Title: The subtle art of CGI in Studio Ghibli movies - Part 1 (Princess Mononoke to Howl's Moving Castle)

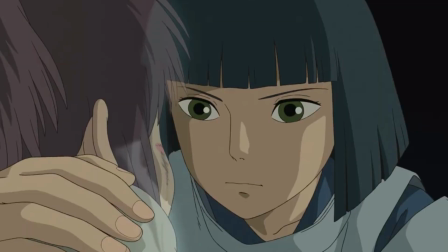The water-based scenes from Princess Mononoke had been particularly challenging, and there were going to be a lot of them in Spirited Away.
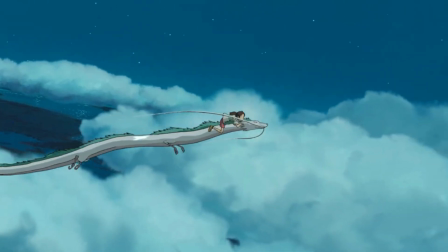In the end, the CG department rose to the challenge, with the film's water scenes becoming some of the most iconic in the film.
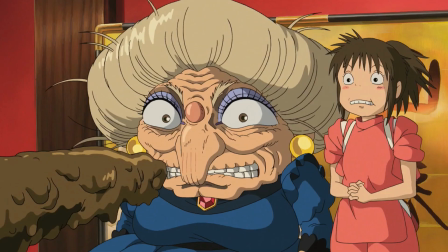For example, a lot of CGI was used for the scene in which the stink spirit arrives at the bathhouse and it's left to Chihiro to bathe it.
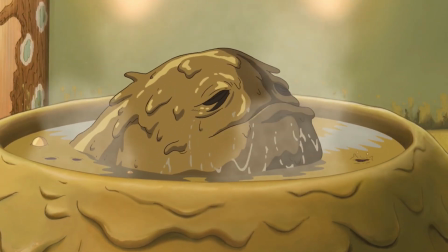The sludge that pours out of the spirit and down the side of the tub was created by morphing the gradation lines,
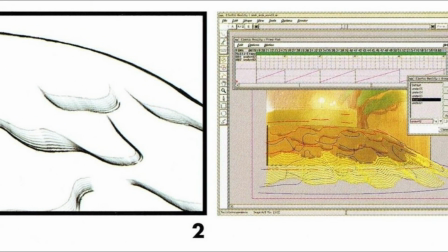which is kind of like using the blending tool in Adobe's design software Illustrator.
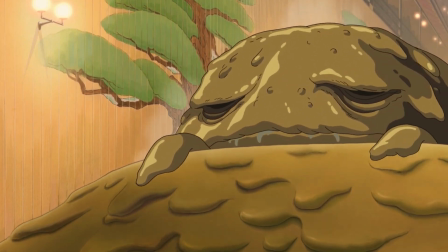Of course, the stink spirit turns out to be a river spirit, whose river has become so polluted that it's been transformed into this smelly, blob-like creature.
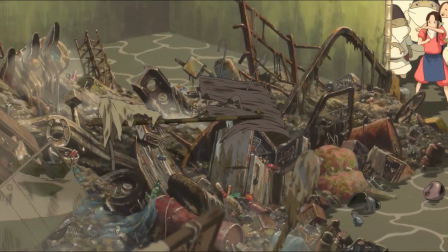The moment in which the torrent of garbage spills out of the spirit was created with CGI, as was the moment when the river spirit comes flying out of the tub.
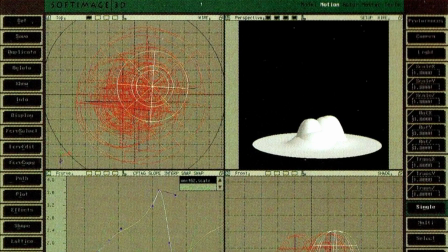Working with a basic background provided by the art department, the CG team used the program's soft image to add several 3D layers.
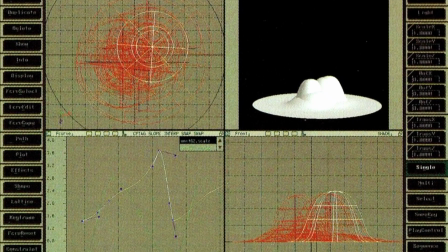It's barely perceptible to the naked eye, but they added reflection elements consisting of hand-drawn highlighting and separate colour drawings.
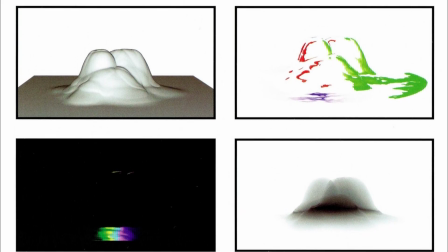And there's also some black and white gradation elements to depict the thickness of the foam.
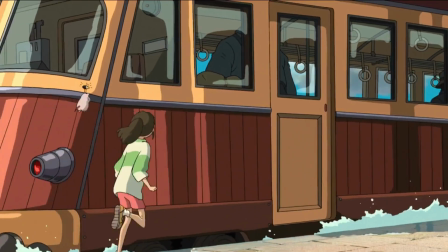But by far the biggest challenge was the iconic train scene, a long stretch toward the end of the film with no dialogue and some beautiful imagery.
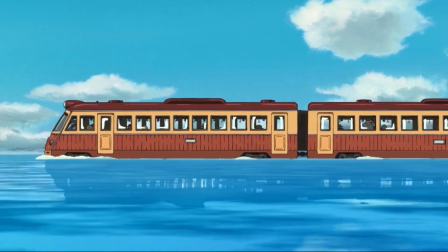The meaning of this scene has been dissected over the years and a lot has been written about it.
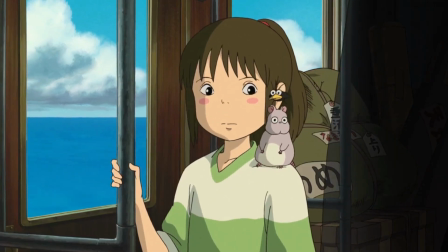But what you may not know is that CGI was used in several shots,
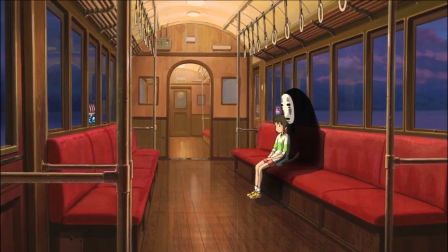from the water outside the train to the neon signs it passes as it heads towards Zeniba's house.
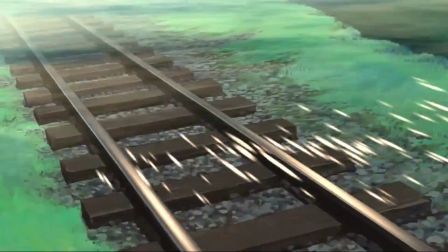Perhaps the most complicated CG shot from this memorable scene is from Chihiro's point of view as she passes a small islet with a single home on it.
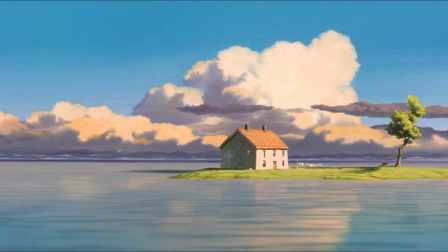The clouds overhead drift and the islet rotates slowly to imitate Chihiro's shifting angle of perception.
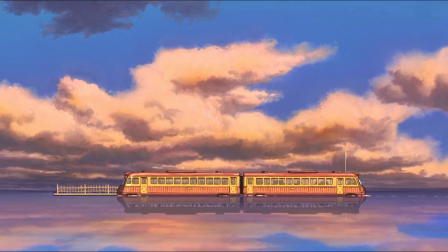The moment only lasts for a few seconds, but a lot of work went into making it.
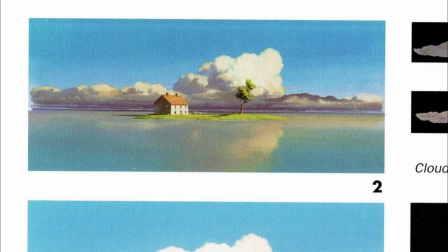This is the original background image provided by the art department.
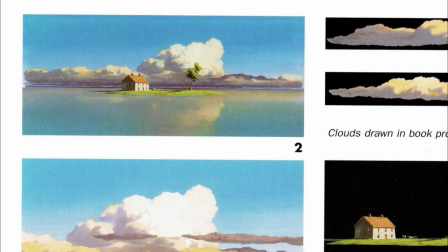The first thing that the CG team did was to remove the islet and to add more contours to the clouds and to the surface of the water.
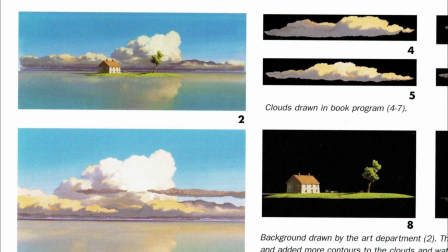The islet was then pasted in as a 3D object and its reflection against the sea was added.
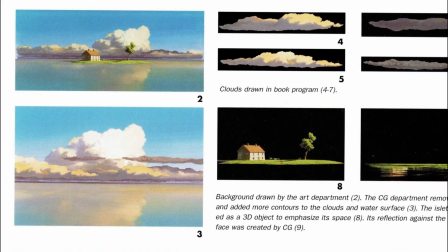Then, utilising the waves created by the CG team, the art department painted the water surface elements which were then composited for emphasis.
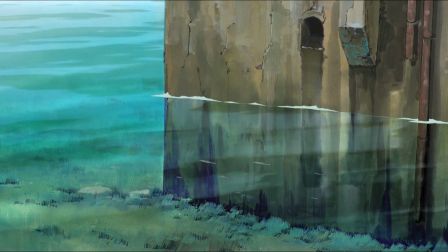It looks incredible in the finished film, but for me, there are a few other water shots that are even more impressive.
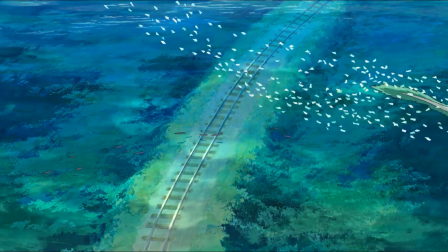In the scene where Haku returns to the bathhouse, the seawater at the base of the building looks absolutely stunning,
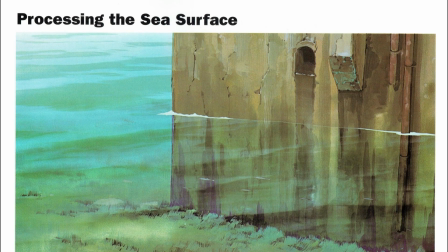and that is largely because of some small but effective CG additions. The shade from the structure and light reflections projected onto the surface just give the whole
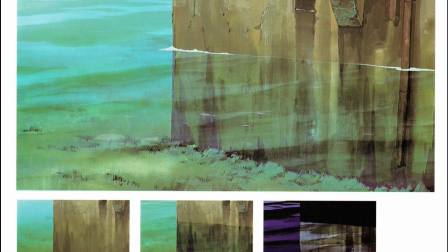scene an extra layer that makes it somehow more real and more dreamlike at the same time.
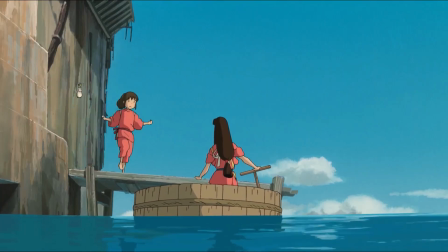The same can be said of the scene in which Lin is waiting for Chihiro in a taraibune, a traditional tub-shaped Japanese boat used by fishermen.
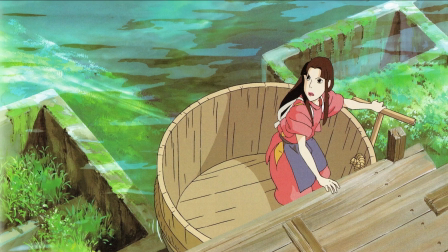The CG team was able to make it look as though sunlight was piercing the water,
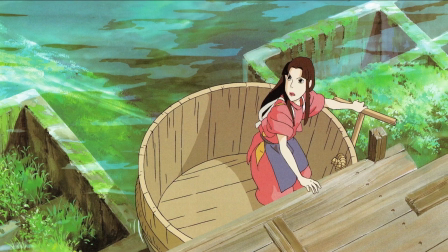and it definitely adds a sense of realism to this important moment in Chihiro's journey.
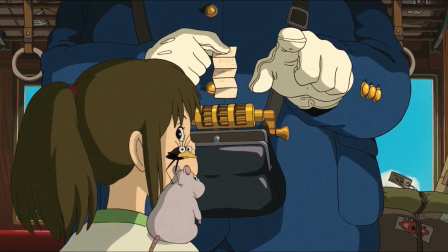Of course, no face ends up coming along with Chihiro as she makes the journey to Zeniba's place,
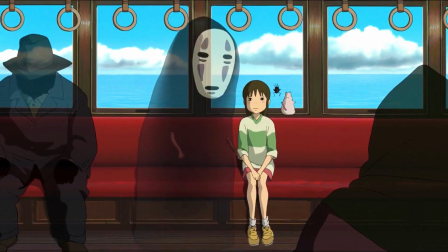and it goes without saying that he's one of the most iconic Ghibli characters ever, not just in Spirited Away.
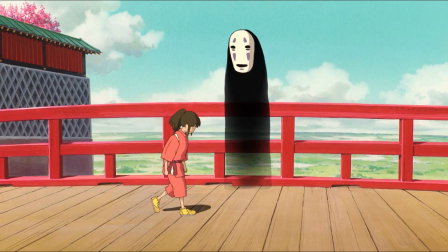What you might not know is that the scene in which he turns invisible on the bridge was also created using CGI.
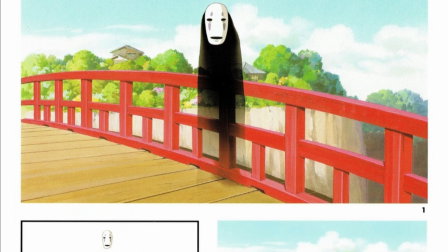The art department created the background first, and if you look closely, you can see that they included a subtle dark spot that would account for his shadow ahead of time.
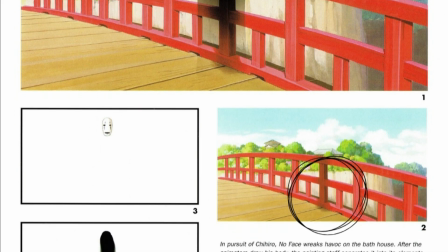After the animators drew his body, the painting staff split it into different elements that were then processed and added to the background separately.
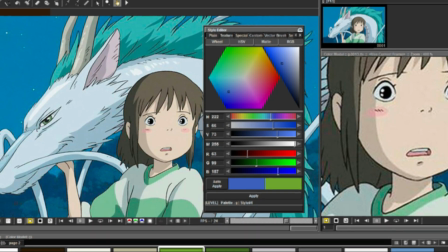These are just a few of the many instances of CGI usage in Spirited Away,
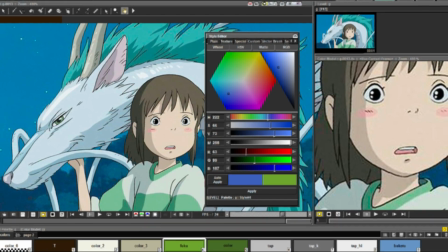which really saw Miyazaki leaning into the advantages of digital imagery for the first time.
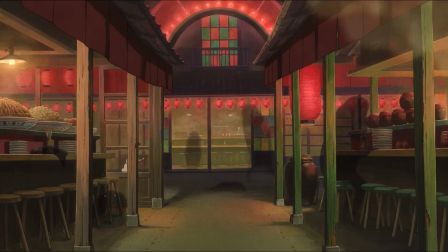Another iconic scene from the beginning of the film sees Chihiro's parents transformed into pigs after stuffing their faces with the food of the spirits.
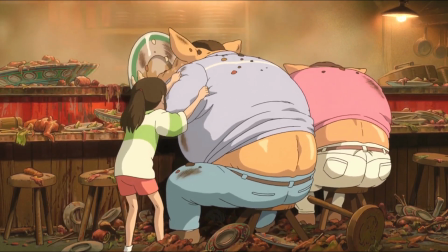This was originally drawn by hand in the traditional way, but Miyazaki wasn't happy with the final result.